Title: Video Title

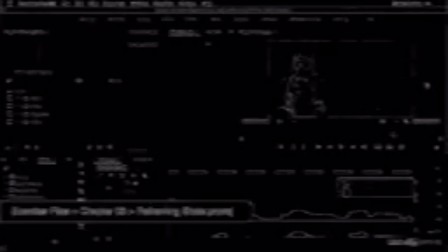[0:00]
So here we're going to kind of continue the discussion about focal point from the last tutorial. In this movie, we're going to look at reframing shots. I did this a lot in the Assurance. When I'm in post-production, I often find that I could make things better if I just can tweak the framing a little bit.
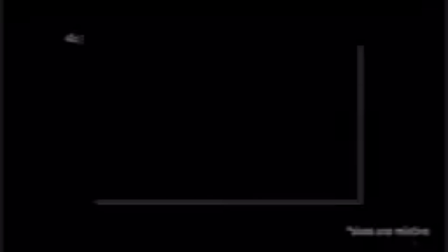[0:17]
And for the Assurance, we shot it in 4K and had a 1080 export, which means that our footage was 4 times larger than it needed to be. That gave us a lot of room to push into sections of clips or to reframe things.
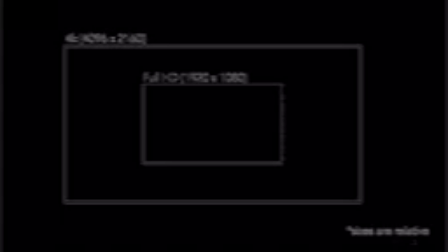[0:32]
This also became important because when we shot the film initially, I wanted a standard widescreen aspect ratio.
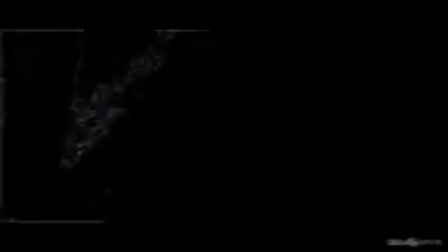[0:38]
But it wasn't until post-production that I fell in love with the 2:3:5 aspect ratio and wanted to use that. But those black bars often covered up important elements in the shot. So let me show you some of the ways I reframe shots in the edit,
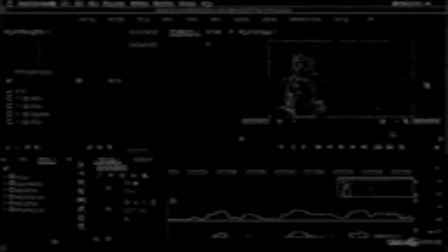[0:52]
and hopefully this will help you to think more creatively when your footage size is larger than your export size. In this first example, I have this shot of Cordelia in the goodbye scene. And this is kind of like the last shot that we see of Cordelia, at least in close-up, as Tayani is saying goodbye to her.
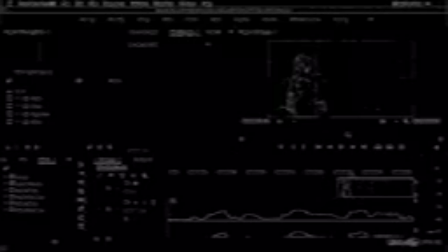[1:11]
So this is really where we get the emotion of her being abandoned. And again, I shot a little bit wide here, and I really wanted to feel that emotion more intensely, and it's hard from this distance.
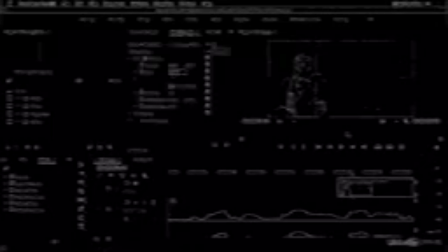[1:24]
So I went ahead and I scaled up the clip, and I don't know, let's say maybe 120%? I think we could do more than that, maybe 150%. Now these are low-res proxy files that I've included with the exercise files of the course.
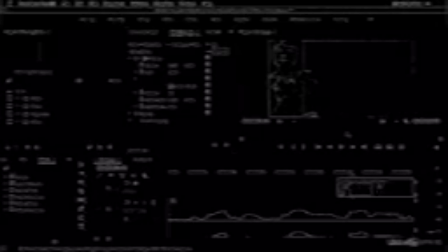[1:42]
And so these are already 100%, so scaling up is going to make them look worse. But in real life, I had 4K media, and I actually had to scale them down to make them fit in the clip. So this was just a very slight bump up to about 70% scale in real life, but here it's 150%.
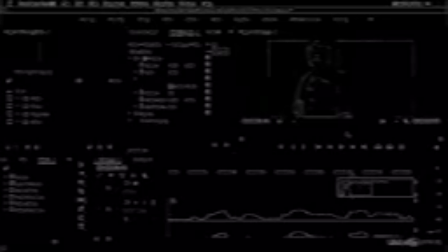[2:01]
So it's definitely going to degrade the image. Now I'm going to move this over on the x-axis, on the y-axis, and I could reframe this however I want to now that I'm zoomed in a little bit. So whereas before, if I click this little reset effect for the motion, the whole entire effect, we can see this is the original.
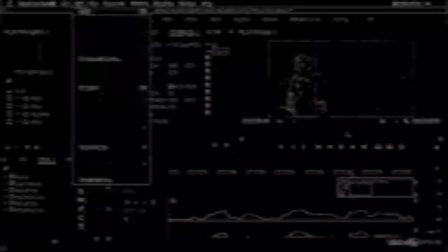[2:19]
And I'm just going to go ahead and hit undo to see how we pushed in. So it's a totally different shot. It's much more of a portrait of this girl rather than just kind of the scenery, which takes up so much visual space.
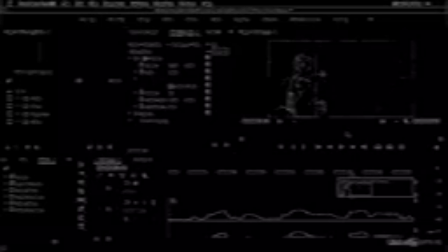[2:34]
It has a lot of weight, this river does, and her sadness doesn't take up that much weight. But if we undo this, then we can adjust this to scale up,
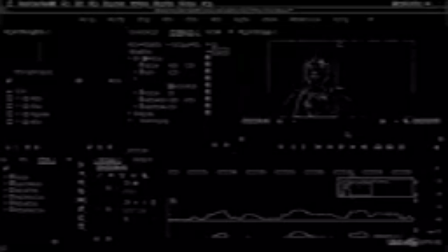[2:46]
push in, and this is a much more potent shot. We feel her sadness and her anguish much more because it's really in our face. And again, I love this, and I find myself actually shooting differently because of this.
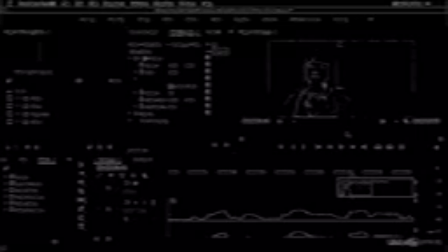[3:01]
I'll often shoot a little bit wider than I think I might need in production, knowing that I could always push in a little bit like this in post. But you know, if you want a shot to be wider, then you're really stuck. Now let's look at one other example of reframing where I use the focal point.
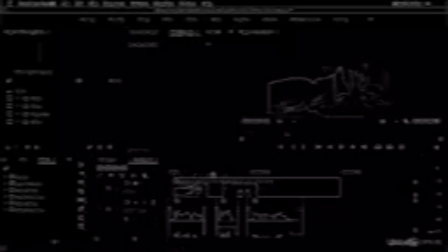[3:19]
I had this shot of Tayani, and then we pushed in and got this shot. Now, one of the things that I didn't do great on set was that I didn't maintain the angles. You could see here, this is lower, and then this is higher. This is almost like looking down on Tayani. This is definitely looking up at Tayani.
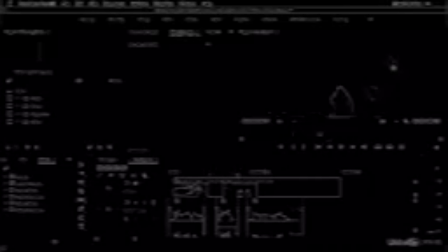[3:39]
So we're kind of like down, looking up here, and again here we're up, almost like looking down a little bit, and that's not good. Another thing is that the focal point is over here. We're looking at Tayani because she starts talking, and then we cut to her, and then now the focal point, her eye, is right here.
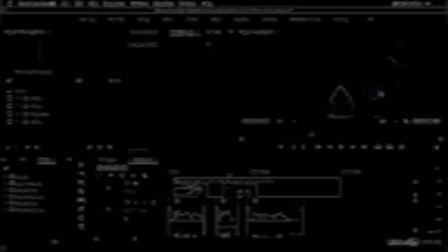[3:58]
The eyes are very potent, and they gravitate, they pull a lot of attention to them. So it's not to say that the focal point in every scene is the eyes.